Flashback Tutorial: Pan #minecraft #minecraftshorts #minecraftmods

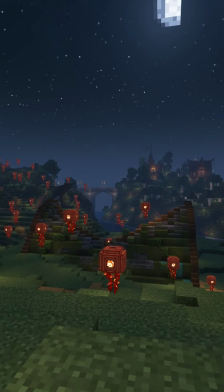[0:00]
A pan shot simply describes left and right turning of the camera across the horizon, while tilt is up and down.
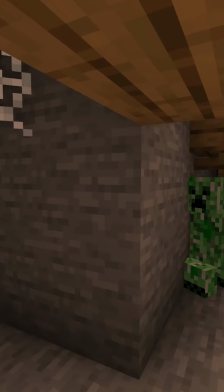[0:06]
Now these movements are great at revealing information to your audience or for following a subject without having to rely on a cut.
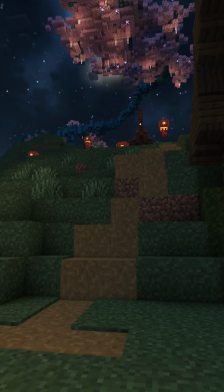[0:11]
Tilts in particular are going to be frequently used for showcasing scale,
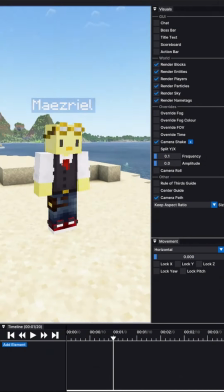[0:15]
and this can be done great for a build or for making a character feel smaller or larger depending on the exact placement of the camera,
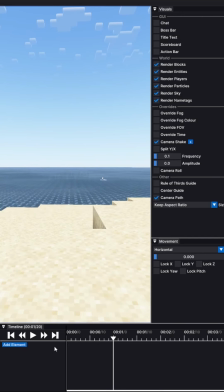[0:22]
so be sure to take note of that. Setting up either shot is extremely easy. As with anything, we're going to start off with the camera element, and we're going to set that first keyframe. Now I want to follow this and I want to make sure this is as smooth as possible, so I'm going to go ahead and lock my pitch. That's going to make sure that I can't move up and down. You see, I'm trying really hard.
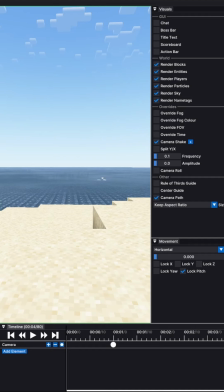[0:38]
So let's go ahead and reset. Move me over to here. As I come up through the screen, I'm just going to turn the camera and you'll see that second keyframe, and there we go.
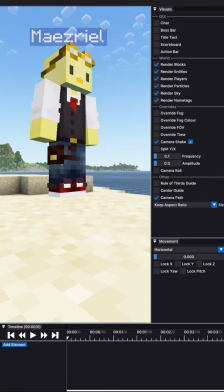[0:47]
And setting up a tilt shot is going to be much the same. What we can do here is maybe we want to do a nice heroic reveal.
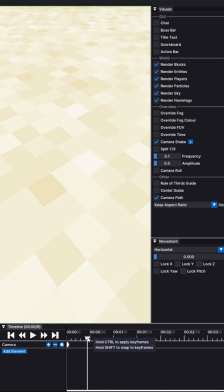[0:53]
So we're going to set our first camera element. We're going to add a keyframe. We're going to go to right about here because I don't believe, nope, I haven't moved yet.
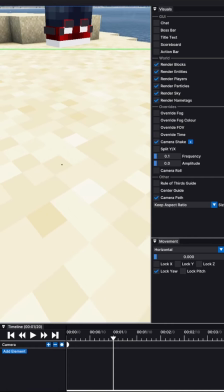[1:00]
And we're going to lock the yaw. I don't want to rotate left or right at all. I just want to go up and down.
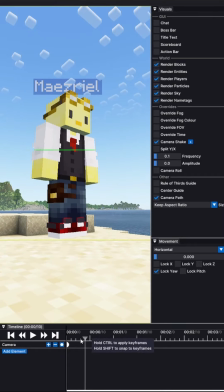[1:05]
And we're going to go ahead and bring this up here, and then we can add our keyframe. We can see here a nice little reveal.
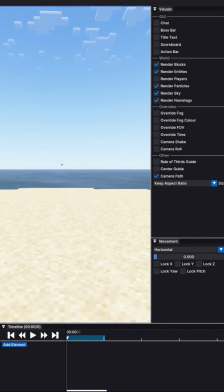[1:11]
And one of my favorite camera movements is the whip pan, which is simply a pan that whips left or right extremely fast, and it can add a lot of dynamic energy to a scene or even hide a cut as you transition to another one. In order to set this up, it's very simple. We want to make sure the lock pitch so it stays at the same level.
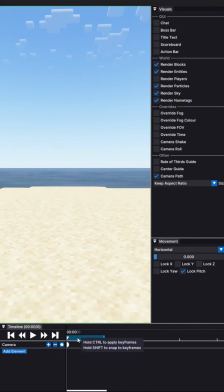[1:26]
We're going to make our camera element. We're going to add our first keyframe, go over just one tick because we want this to be fast. And let's say I want to turn left, and we're going to add our second tick. Go ahead and double click here to snap back, and it's pretty fast. So let's go ahead and zoom in on the timeline by scrolling in, and we're going to slow things down so that we can see what's happening.
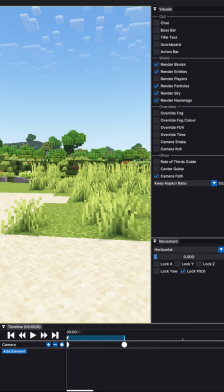[1:46]
Oh, and you can see that we actually turned right instead of left, and that's because Flashback will prioritize based off of the angle of the camera, not necessarily the physical way you turned it.
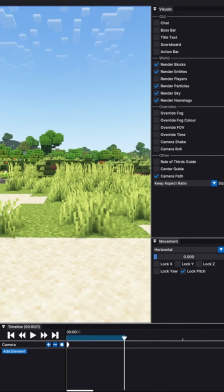[1:57]
So if we want to make sure that we turn left, all we're going to do is delete this keyframe, and instead of being at a 180, we're just going to do like 179, something like that.
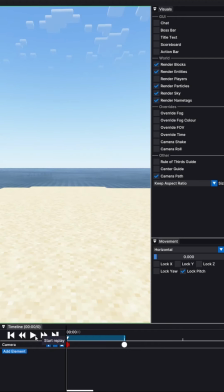[2:05]
We can do right there, that should get it. Now if we reset, you should see that yep, that time we went left, which is what we wanted. Now, some of you might have been able to see it, and I'm going to try to slow this down in the edit.
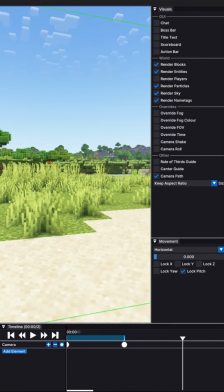[2:19]
But we don't actually have any motion blur, and that's a problem because we won't be able to hide a cut,
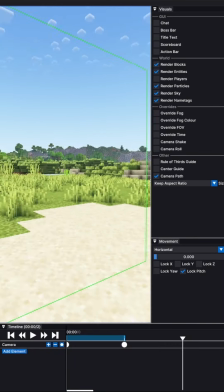[2:24]
and it's just not going to look as clean as it can with motion blur. You are going to want a shader.
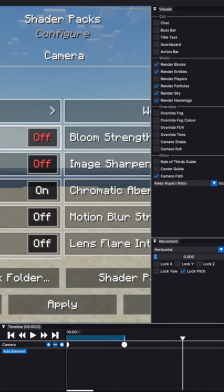[2:29]
Most will support this. Now, where exactly this is going to differ from shader to shader. For Reimagined, it's in the camera. We just want to turn on motion blur, apply, and that's it.
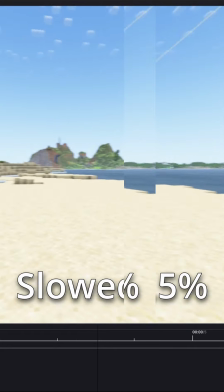[2:38]
Now, whenever we reset everything and we play, you see there's a bit of motion blur, and it's in that motion blur that we're going to be able to hide a cut or a transition to your next scene.